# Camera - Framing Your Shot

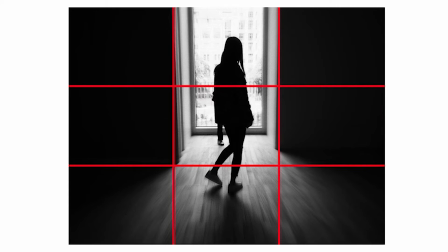[0:05]
Hey everyone, this is Paul with Origami Air, and I'm going to do a camera training around the concept of framing. So when you're a camera person, you need to start practicing all of the techniques that professional photographers practice.
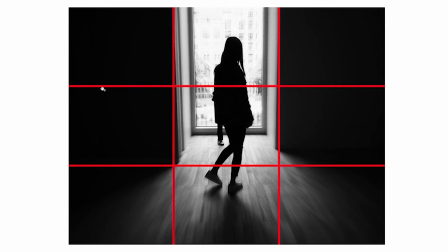[0:20]
And so one of the things that I want to show you today, point out to you, is something called the rule of thirds. And so what that means is there's a top, a middle, and a bottom, a left, center, and right. And what these are is these are sort of
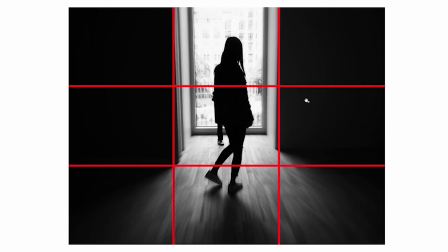[0:36]
framing tools for you to use on how to compose interesting images. In photography, we call this weight. So this is a centered shot where the main point of interest is nice and in the center. And then on the left and the right side, we have this sort of darkness that frames it up nicely.
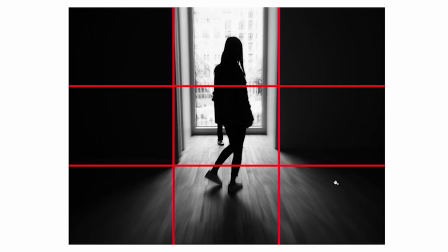[0:55]
And then you even see this symmetry in how the light bleeds out to the sides. And so what this is helping you do is think about how to frame your shot. You can see that this is more of a square image as a whole. It's not the 16 by 9, which we're used to working in video,
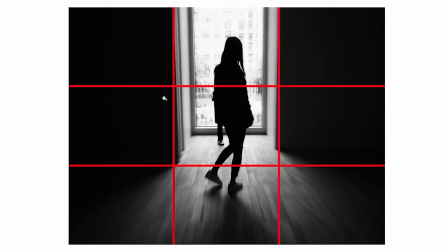[1:14]
but this is showing you how to use these grid lines to compose a shot. And this can be used across the board anytime you're photographing or filming.
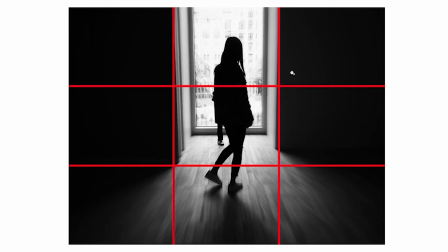[1:27]
It's called the rule of thirds. So let's check out a couple examples and I'll talk about them. So here's another one.
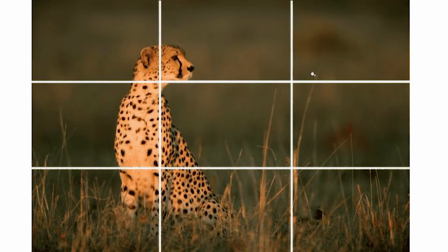[1:34]
This is just a cheetah out in the middle of nowhere, and what the person has done is put them on the left third and then had the chin kind of resting on this T point here. Now this is a really interesting framing. There's a lot of empty negative space here.
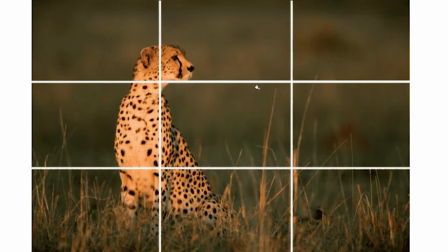[1:52]
The cheetah is looking this way, so this photograph has a really nice weight. It's helping you put the frame around what you are focusing on in interest, and it's just very pleasing to the eye.
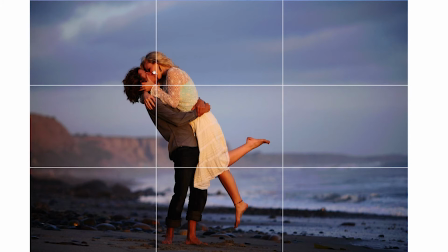[2:06]
Again, here's another where they put something on the left side, and wherever these points meet, wherever the grid lines meet, is actually a point of interest. So this photographer decided to have the point of interest be the kiss.
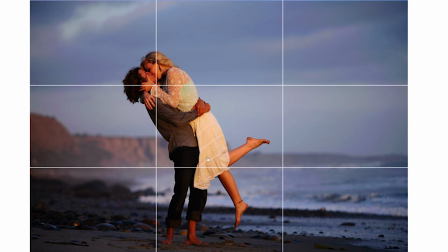[2:19]
There's also this nice sort of curved line of their bodies that's complemented by sort of the straightness of the beach. So again, here's a 9 grid or rule of thirds where you're using these grid points to help frame your shot.
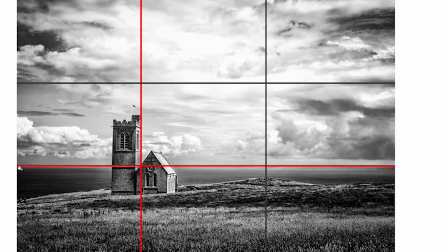[2:35]
All right, here's another one. So this is very typical. What you'll see is a lot of people will put the horizon line on the bottom third. And what that does is it really accentuates the sky, causes it to be this sort of massive,
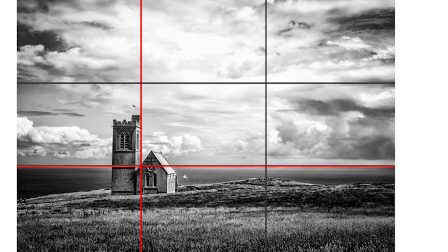[2:53]
wonderful view. And really, like, if you had decided to make the horizon line this upper third, then the conversation is much more about the grass here. But this person has decided to make the sky the focus of the conversation.
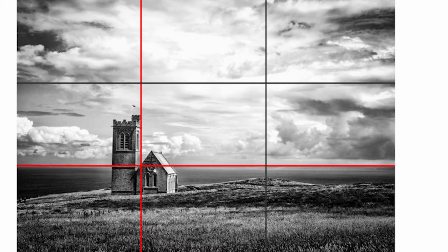[3:09]
And then we see at that connecting point is this cool little, like, castle church. And again, this is a very good looking image, and it's just following the rule of thirds.
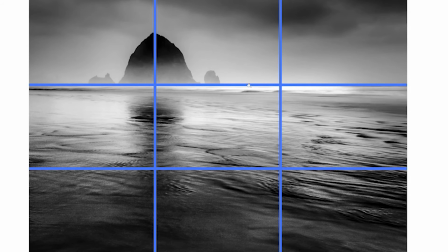[3:21]
Again, so this is the opposite of what we just saw. This is where we put the horizon line up on the upper third, and this shot's much more about the water, this cool texture. And as a storyteller, you're really telling the audience that there's something going on in the water here. Look here.
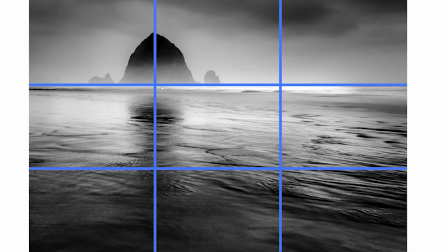[3:39]
Whereas the sky in this is not the star. And again, we have this nice sort of accent point over here on the left.
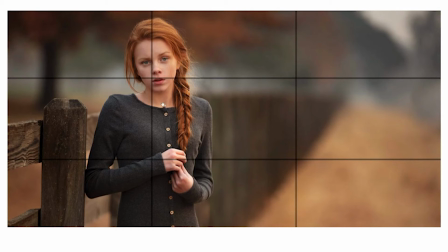[3:46]
All right. So this is a person, and this is something that'll be very important as in Metaverse United and Origami Air, we're going to be doing a lot of people. And so what we do is once in a while you want to frame someone, but it's always nice to also put them on a left or right third.
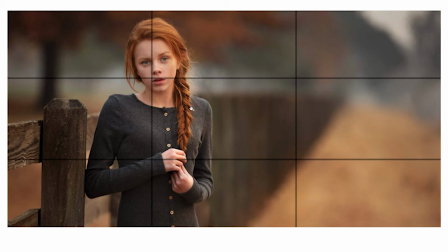[4:06]
Now, it makes sense to put her on the left here because her shoulders are turned in, and so her weight is going this way.